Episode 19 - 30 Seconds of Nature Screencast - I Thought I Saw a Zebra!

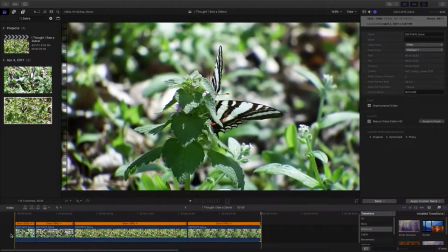[16:32]
We sort of,
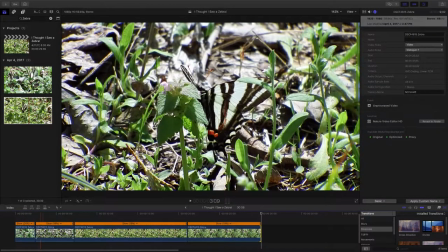[16:36]
it's almost like we do a shot, we get a little closer to that shot, we fly off.
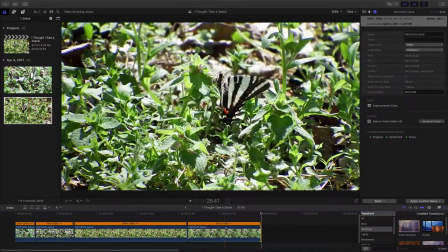[16:45]
I'll have to think about that as we go on here.
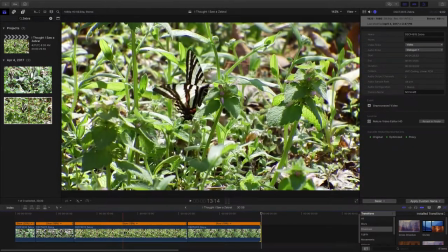[16:49]
And these two clips also would probably work with a little bit of,
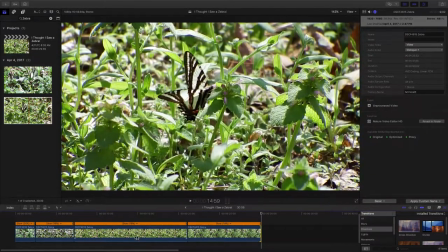[16:59]
there seems to be a little bit of stabilization needed. The cameras, things are just moving around a little too much.
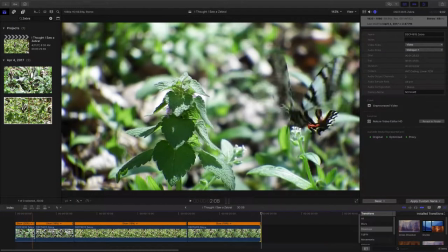[17:07]
In this one, we have a pretty darn steady shot, and
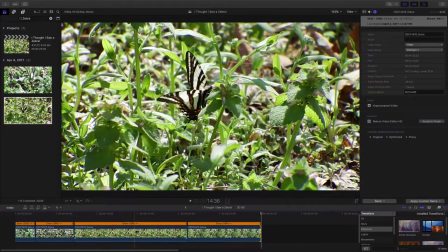[17:14]
it's a fairly steady shot, but in this one, that camera is just moving all around a little bit.
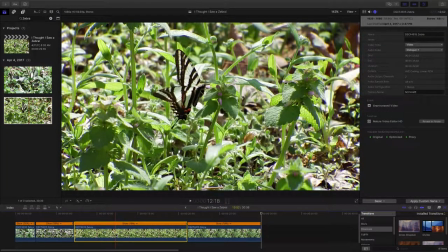[17:21]
So let's take and highlight that clip.
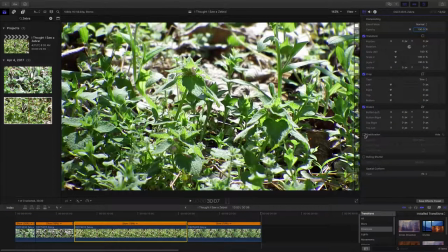[17:25]
We'll go up here into the video section of our settings, and I'm going to put that stabilization feature on. Now, it defaults to an automatic style stabilization here when we turn this on.
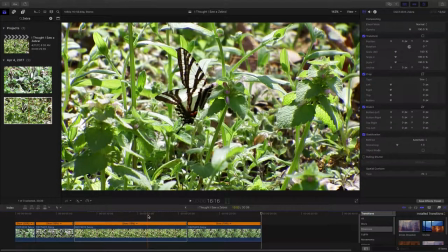[17:41]
And it's starting to go through the process of analyzing this clip and re-rendering it, or re-transcoding it, I think they call it. I'm not sure which terminology is right.
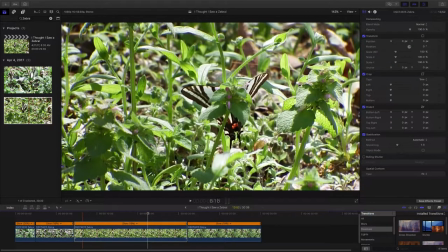[17:57]
But now that clip appears to be done. So let's just look at that.
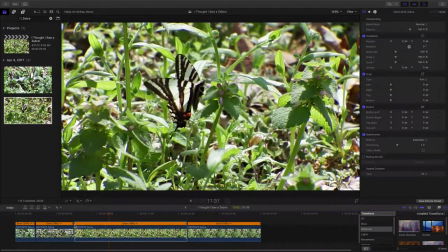[18:04]
It tends to take the camera wobble out a little bit sometimes, and
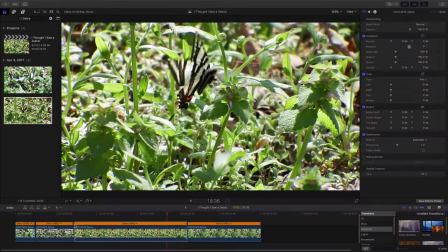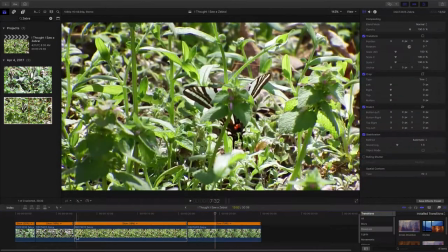[18:18]
it just allows you to focus a little more. Now what it can do though,
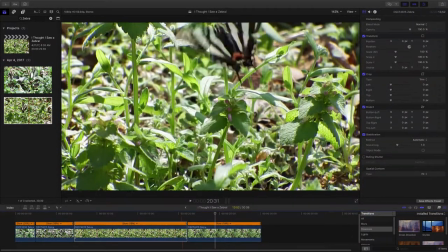[18:23]
it can make the whole thing kind of look strange in the way the things on the screen are moving.
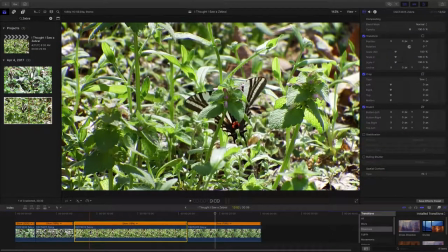[18:32]
So let's try it with that off again. In this case, I almost think that
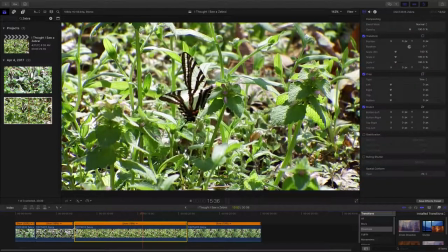[18:44]
the way the camera is moving makes more sense to my eye.
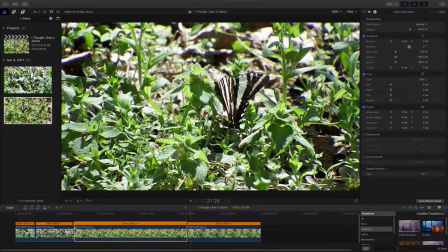[18:48]
So I think I'm going to leave that stabilization off for the time being.
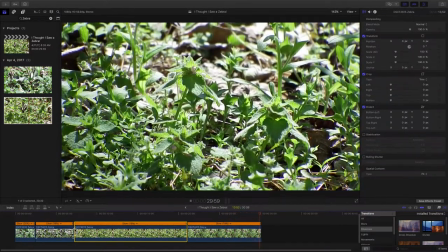[18:58]
And if we're going to leave it off, let's leave it off both of them.
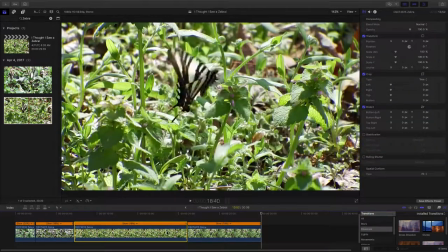[19:04]
Now, this shot here is a little bit longer shot,
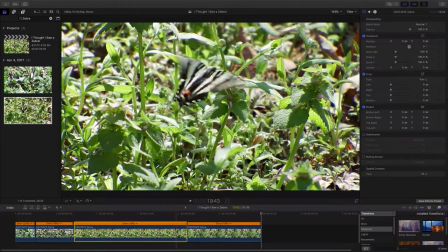[19:10]
and it could use some cropping.
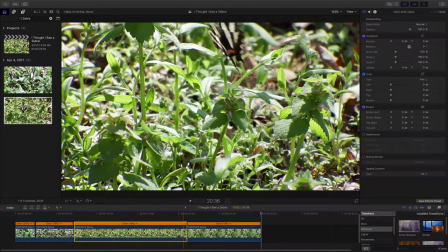[19:16]
The feature at the end is the butterfly flying off.
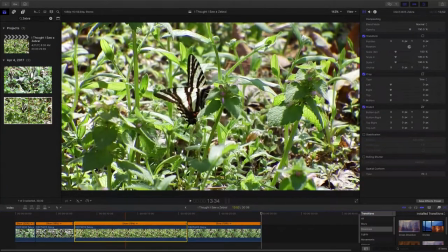[19:22]
He's kind of located in the middle of things here. We have a couple choices when it comes to cropping.
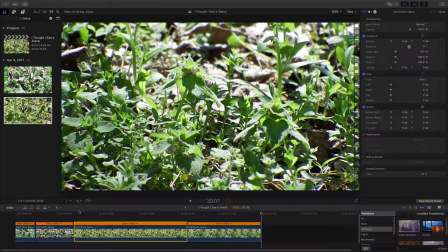[19:31]
We can take and turn the cropping tool on here, and let's just turn the cropping tool on here. Where's the cropping tool? I know where it is.
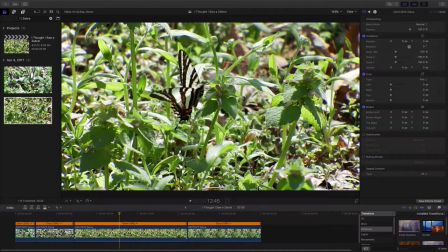[19:50]
You have to have the timeline selected over the part of the video that you're working with. Then when you turn the cropping tool on, you actually see it appear here. I was off the timeline somewhere else. But we have a couple of options here.
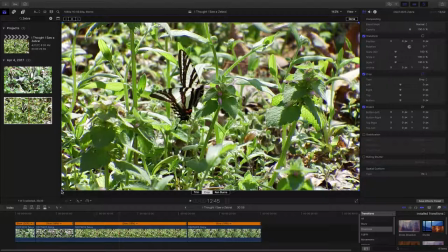[20:07]
We can do a simple crop that really allows us to let me grab that little handlebar at the corner. Sometimes it's hard to catch.
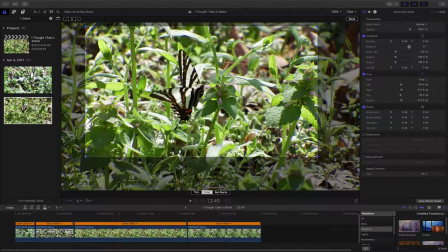[20:22]
So a simple crop like this would really kind of zoom in a little bit and show us the action in
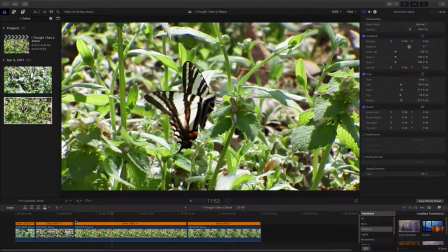[20:33]
a little more of a zoomed in mode here. And I kind of like that.